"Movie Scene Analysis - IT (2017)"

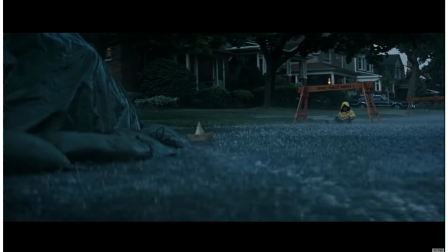249s
Banged his head, injury, representing the violence that's to come.
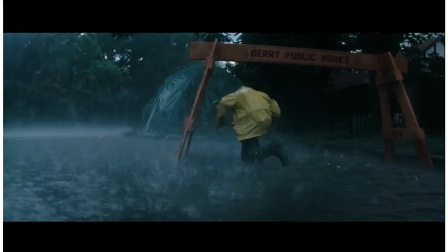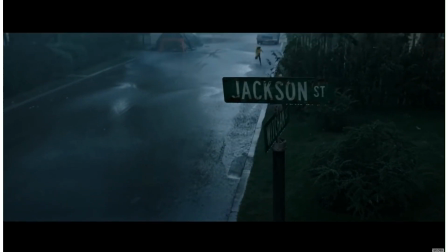262s
We haven't mentioned the rain yet either. Rain is a device from the writer. Often, don't forget that pathetic fallacy is a structural device, and it'll represent the mood, the depression, the darkness. And obviously, the rain often represents depression, doesn't it? And so we know the later mood that's to come here.
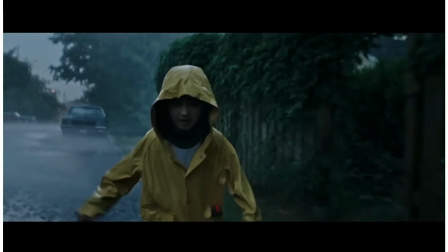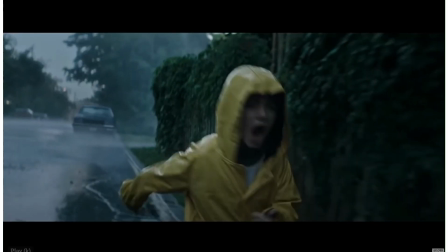286s
Okay, so I've stopped him right in the middle of his There's turmoil there. So the boat's gone down a drain. Again, could be foreshadowing and representing what's going to happen to the boy, the loss of the boat and the loss of his innocence throughout this scene here.
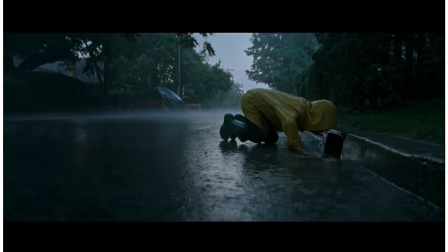310s Bill's gonna kill me.
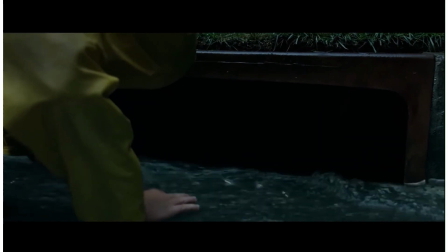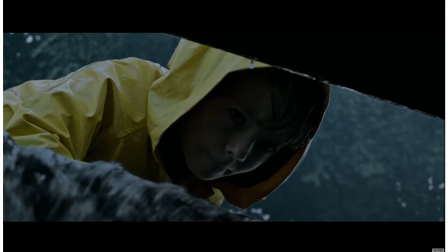318s
Notice that we're zooming in here into the drain in order to create a sense of tension again, but also to shift the focus from the boy to what's in this drain.
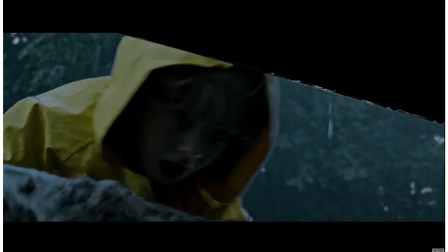332s
Okay, so we've just seen the shocking eyes here. Now think about the colour of the eyes. The eyes are yellow and the boy's jacket is yellow. And again, this could be symbolic of the connection between the two and also representing yellow as a motif. So think about the shifts all the way through this. Really, really important, and we'll go into a bit more depth on this later.
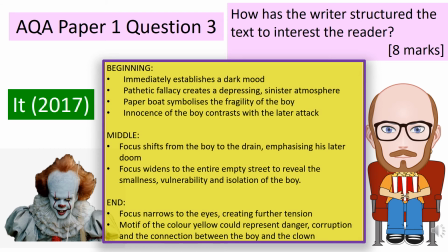355s
So let's summarize what we've analyzed in this opening scene. We haven't obviously got to the devastating bit. I wouldn't do that on this channel. However, you're welcome to watch the movie. It's available on all sorts of streaming devices that you can get hold of. But we're going to look at this question here. How has the writer structured the text to interest the reader?
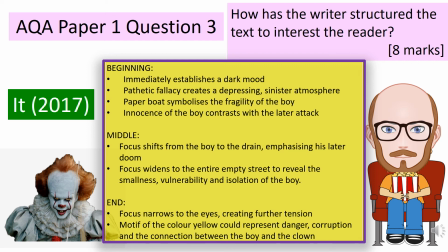374s
So if you remember, in the beginning, we immediately establish a dark mood with the darkness of the scene. We have the pathetic fallacy of the rain to create this depressed atmosphere. We've got that paper boat. We narrow the focus with the paper boat to represent the fragility of this boy.
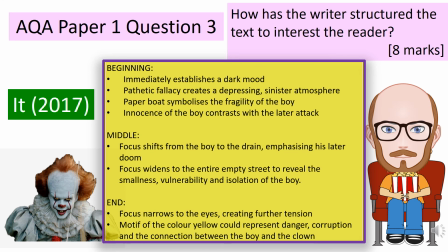390s
And we have the innocence of the boy with him laughing and running, which contrasts with the later attack. Notice I'm using words like earlier and later to link all the way through. In the middle, the focus shifts from the boy to the drain, which emphasizes his doom.
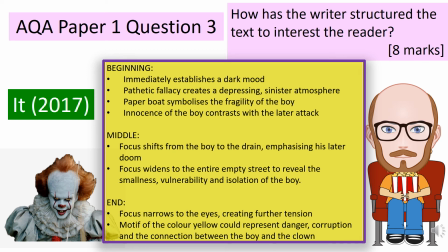404s
This is where he's heading. The focus also widens, if you remember, to the whole street, this empty street, to perhaps represent his vulnerability and his isolation and his smallness, that he is alone and therefore he is in danger.
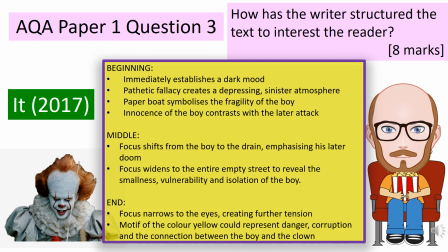419s
And the end, we focus the focus narrows to those eyes, those sinister eyes, which obviously creates tension, but also a yellow linking the boy to the clown, but also representing as a motif perhaps danger,
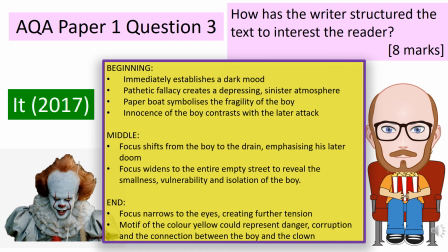434s
the colour yellow representing danger, but also perhaps we link it to disease, the corruption of this boy's innocence. So lots and lots to analyse there. And if you want further guidance on paper 1 question 3, just watch the 2-minute talk through and that will allow you to understand better how to answer this question.